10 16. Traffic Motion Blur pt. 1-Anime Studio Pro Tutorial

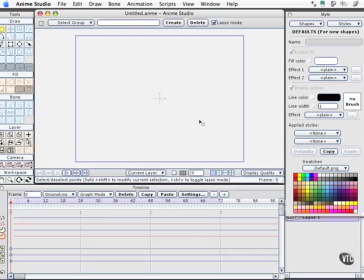(0:02)
In this movie, we're going to learn a couple cool tricks and ways that you can create all sorts of busy motion with relatively little effort. We need some traffic for our frog to look through based on the storyboard, and it needs to look fast and overwhelming and abundant.
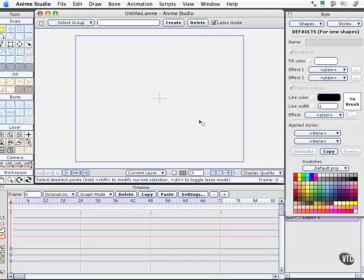(0:18)
So we're going to use some of the cool tools, including the Actions palette, and then we'll invoke a special feature we haven't taken a look at called Motion Blur, and you'll see how that plays an important role in what we're doing. First, let me go ahead and create a vehicle for us. I'm going to work on a truck. So let me draw that. I'll create some wheel wells,
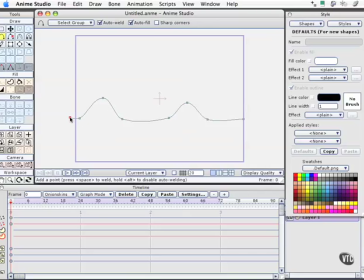(0:38)
and size really isn't a big deal here because I can rescale this when I import it into our frog animation. I am creating this as a separate asset, just like the frog is, so we can include this in the other animations that make up the entire series.
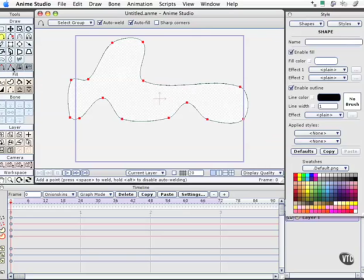(0:55)
Now this is a rather disgusting looking truck frame, and I know that, so let me sharpen those. Come back to my selection tools here, and we're going to round some of these up.
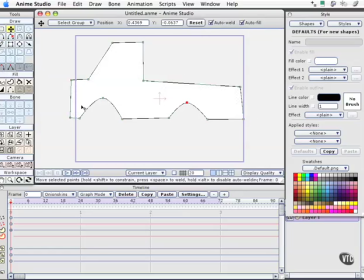(1:07)
Let me smooth that out, and likewise I need to make the wheel wells just a little bit bigger. A for add, we'll add a point. T for translate, we'll move this to where we want it. Then we'll just even this out.
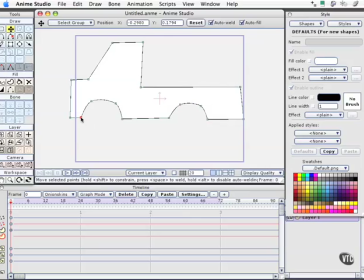(1:26)
Now we're not going to need a whole bunch of detail in this because it'll barely be on screen, but it's going to be on screen over and over. So we want just enough detail that it doesn't look out of place when compared to our actual frog.
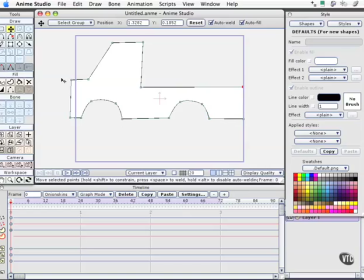(1:42)
It can be slightly comical because that's the nature of what we're working on. I'll create some wheels. Shift click to constrain those. T, let me move it around just a little bit. I'm going to copy and paste, and then I'm going to scale this center one so that it becomes right at the center of the wheel.
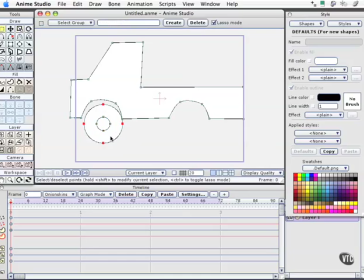(2:03)
G, I will select that. Q to select the shape, and because it's a wheel, I'll want it near black, and select OK. G to select this shape, and shift click to select that.
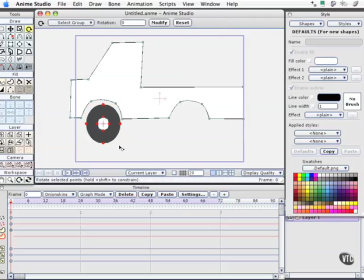(2:19)
Scale, and then we'll rotate, keyboard shortcut R, to give a little sense of speed to this. I'm going to copy both those, paste them, and there's our second wheel already. I'll select the top part of this truck,
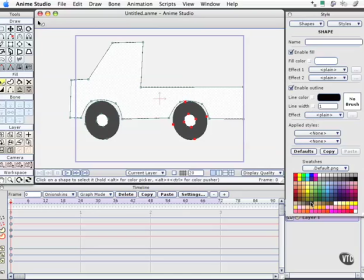(2:34)
keyboard shortcut Q. I want to give this an aggressive color, something more like a dark red that will be visible.
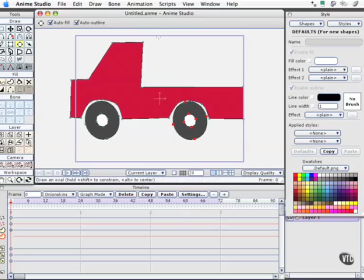(2:42)
Perfect. Rectangle, I want to have like a refrigerator type of truck here. Well, that's circle, so let me not do that. Come over here and grab my rectangle tool. Allow that hanging over the back end just a little bit.
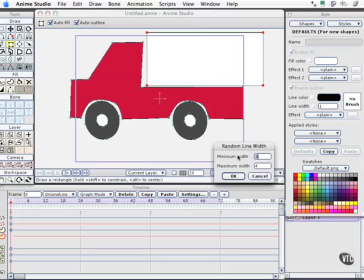(3:03)
Command D or Control D so I can go ahead and create a random line width, and I'll accept that just as it is.
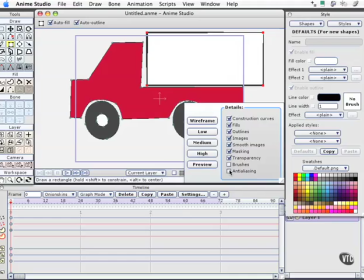(3:09)
Let me change my display qualities here real quick, just so we see a little more of what's going on.
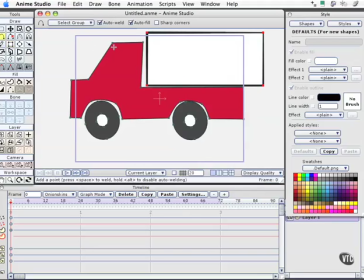(3:16)
Now I'm going to create the windows using the Add tool. Get these bulbous windows, we'll tighten up. Really fast process to do this type of work in Animation Studio Pro, which is great.
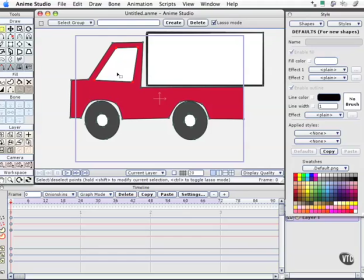(3:32)
That's why we do this. Q, let me turn that to a light blue like a window. Let me select it first. And then I'll even that up just a little bit.
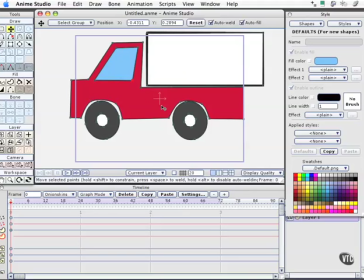(3:50)
Now we're ready for the fun stuff. Really quick to get this into motion.
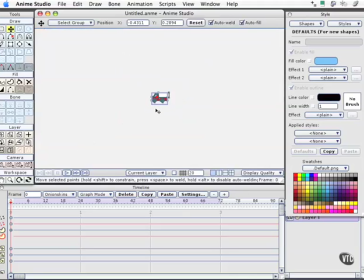(3:55)
So let's take a look at it. I'm going to back out. We've been drawing this at timeline 0.